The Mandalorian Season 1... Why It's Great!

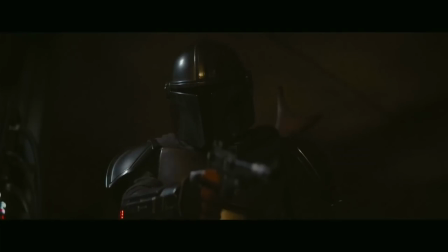The more important arc that he goes on has to do with Baby Yoda. His arc is all about finding a purpose and doing what's right with that purpose.
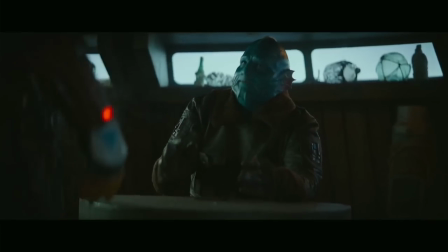The season begins with Mando only caring about one thing, his job. He collects bounties and asks for more when he's done.
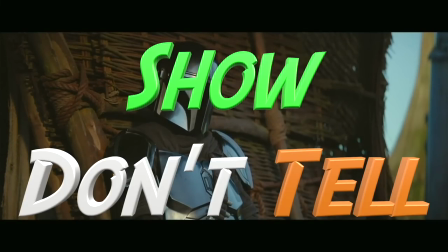A big theme of this video is show, don't tell. Almost every time a story point needs to be addressed,
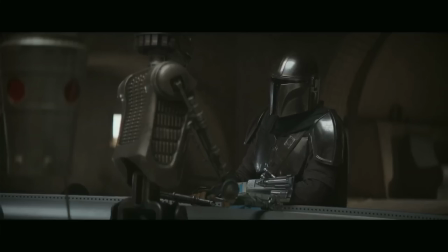you don't just hear a character say some line of dialogue that is important, you need to show that through the character's actions.
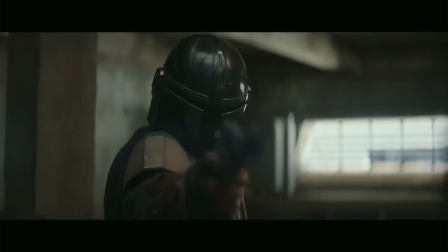Mando only cares about his job in the beginning. How do we know this? Well, he doesn't simply say, all I care about is my job and nothing else.
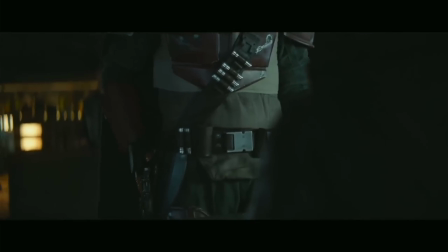We see how emotionally distant he is from everyone in the first half of chapter one.
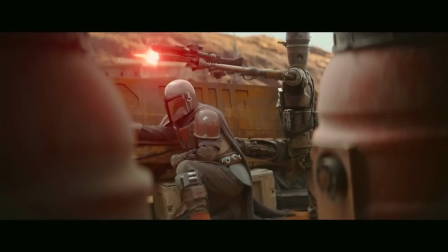He's not interested in making friends or helping other people. all he cares about is collecting bounties and helping other Mandalorians.
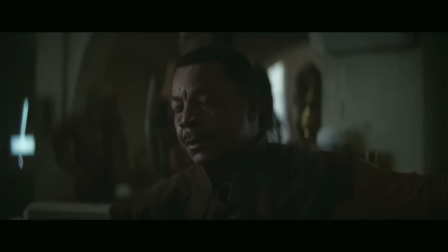When Greef Karga tells him he should take a break, all he says is that he wants his next job.
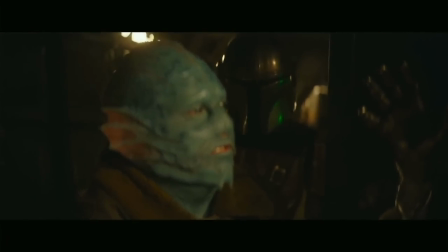His mannerisms in this first chapter perfectly illustrate his personality at the beginning of his arc.
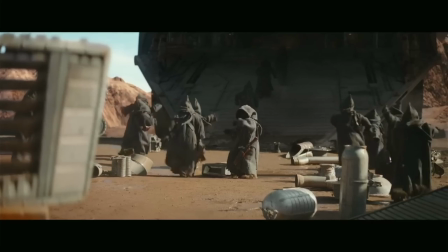Another important story point that needs to be established is why a character undergoes a certain change.
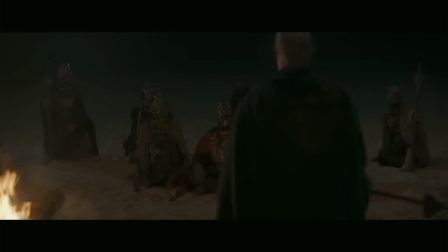It is bad storytelling to see a character undergo a change for no reason at all.
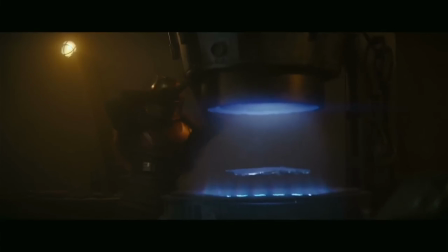The way this season provides a foundation for both his character arcs is through the montages of his past.
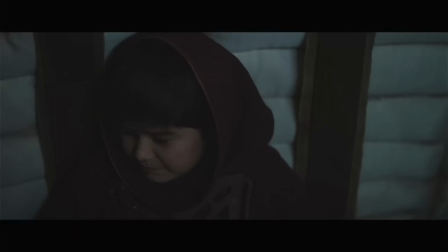We learn that when he was a child, his parents were killed by Separatist droids and that he was saved by other Mandalorians.
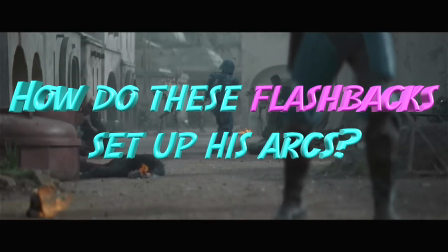How do these flashbacks set up his character arcs?
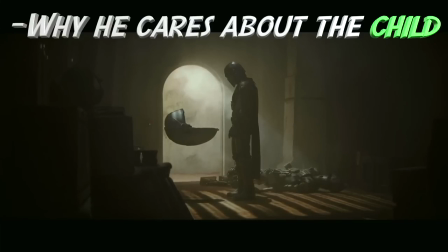With his character arc with Baby Yoda, it tells us why he cares about the child so much and why he takes him away from the Empire.
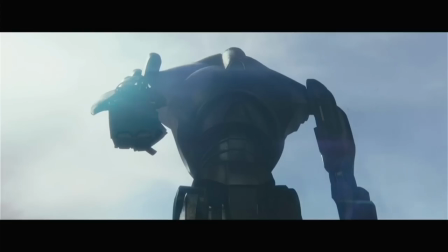When Mando was a child, his parents were killed and he felt alone,
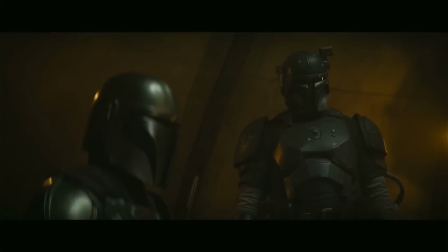no one to love or care for him. i'm assuming that even though he found the other mandalorians they never provided him
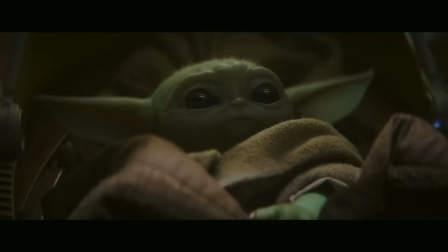with that love or care that his parents gave him when he sees this child inside a small container with
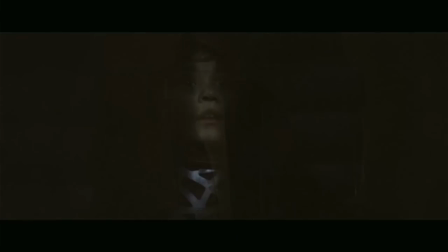the droid aiming a gun at him he instantly puts himself in the child's shoes because like baby yoda he was once a child
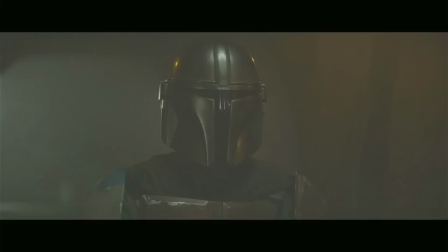inside a small container with the droid aiming a gun at him we don't need to hear mando say how he doesn't want the child to be alone or how his
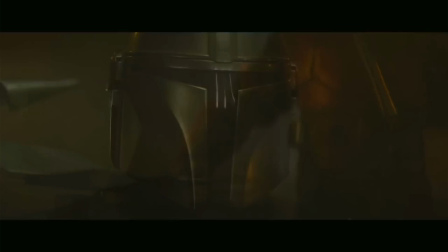backstory is similar to the child. These flashbacks and the visual storytelling do all the work, and that is what great storytelling is.
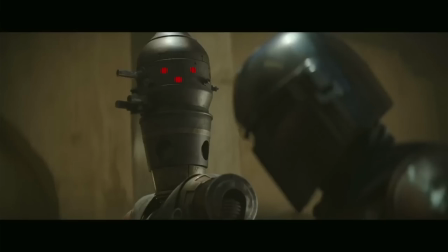Now, what is his second character arc? Well, it's his relationship with droids.
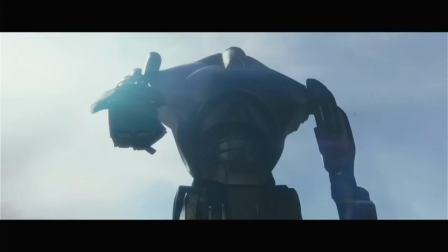We see that he hates droids, and the reason why is because they killed his parents and almost killed him when he was younger.
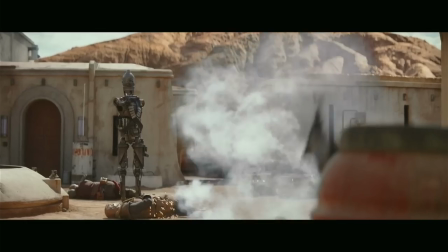This arc about his relationship with the droids isn't essential to the overall story of the season,
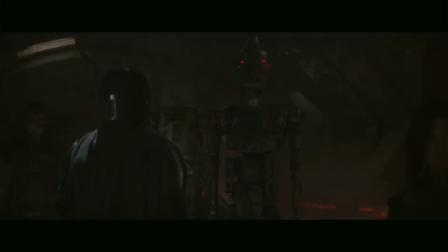but it's a great way to add another layer to the character and see how that character grows throughout the season.
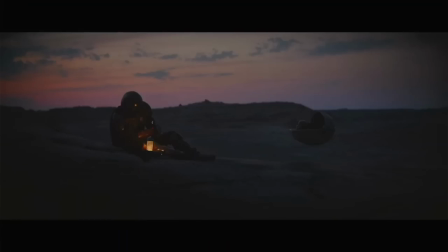Now, of course, once he encounters Baby Yoda, he doesn't instantly change his mind about running away from the Empire.
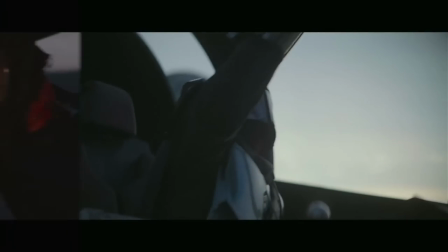Character change takes time, and if it is rushed, then the story won't be compelling. Chapter 2 is all about building that connection between Mando and Baby Yoda.
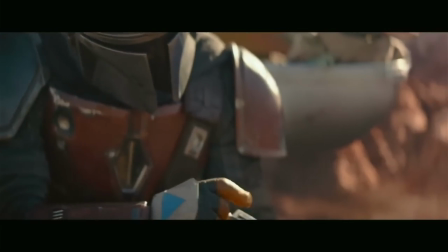Many called Chapter 2 filler when it first came out, but that is completely incorrect.
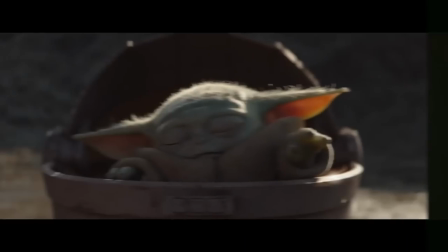Without Chapter 2, Mando's change of heart in Chapter 3 doesn't work. When Baby Yoda saves Mando from the Mudhorn, it further builds Mando's care for him,
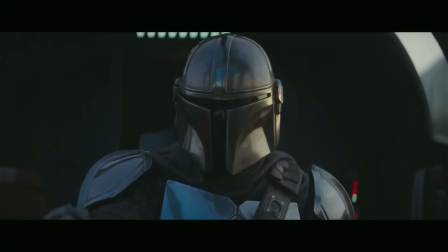which is all in service of what I think is the most important scene in the entire series.
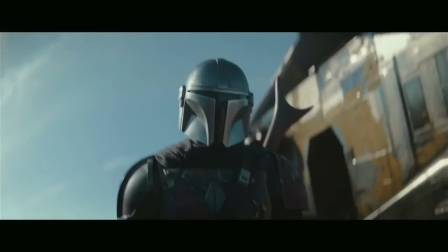Chapter 3 is a masterclass in directing and storytelling.
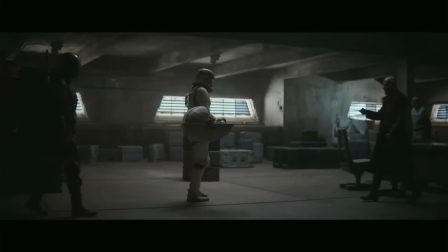The whole point of this chapter is that Mando gives a child back to the Empire, he feels immense guilt and regret, and goes back to save him.
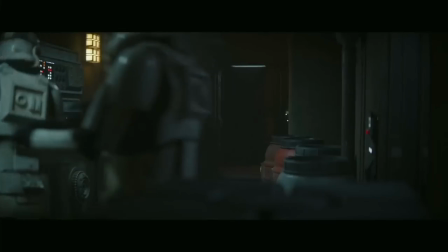If we don't believe that this character feels guilty for his actions, then the whole season falls apart.
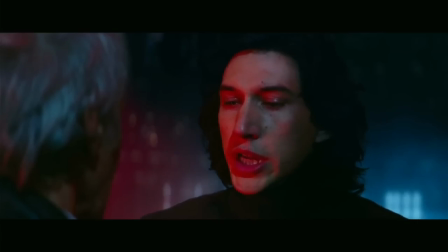It should also be noted that Mando wears a helmet the entire time. Acting is like 90% about what you do with your face, and most of that has to do with your eyes.
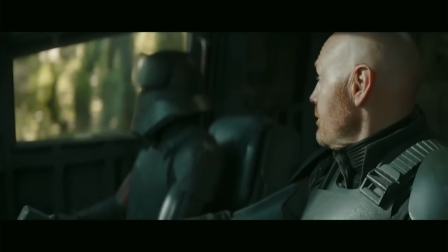Mando doesn't have a face or eyes that the audience can see, so all of his acting is through body language.
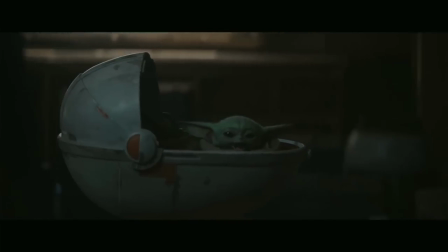Just through body language, we know exactly what Mando is thinking. When Baby Yoda gets carried off, we can tell that Mando feels guilty for what he is doing.
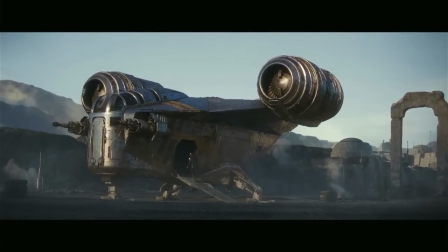But the most important scene in the season is when Mando is about to leave Navarro. This scene is a masterclass in directing.
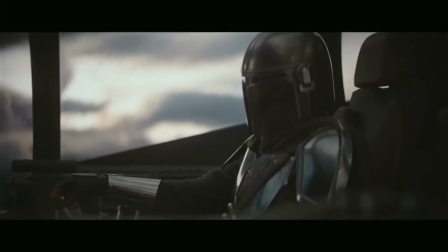Based off the ball that Baby Yoda was playing with earlier, we know exactly what Mando is thinking when he is putting it back on the lever.
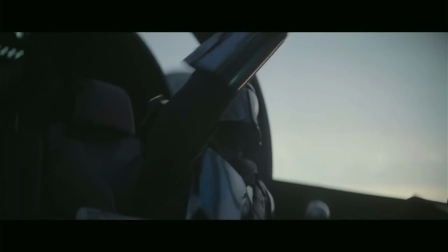The way he just stares at it, and the speed at which he turns the ship on and back off again, tells the audience Mando regrets what he did, and he is going back to save the child.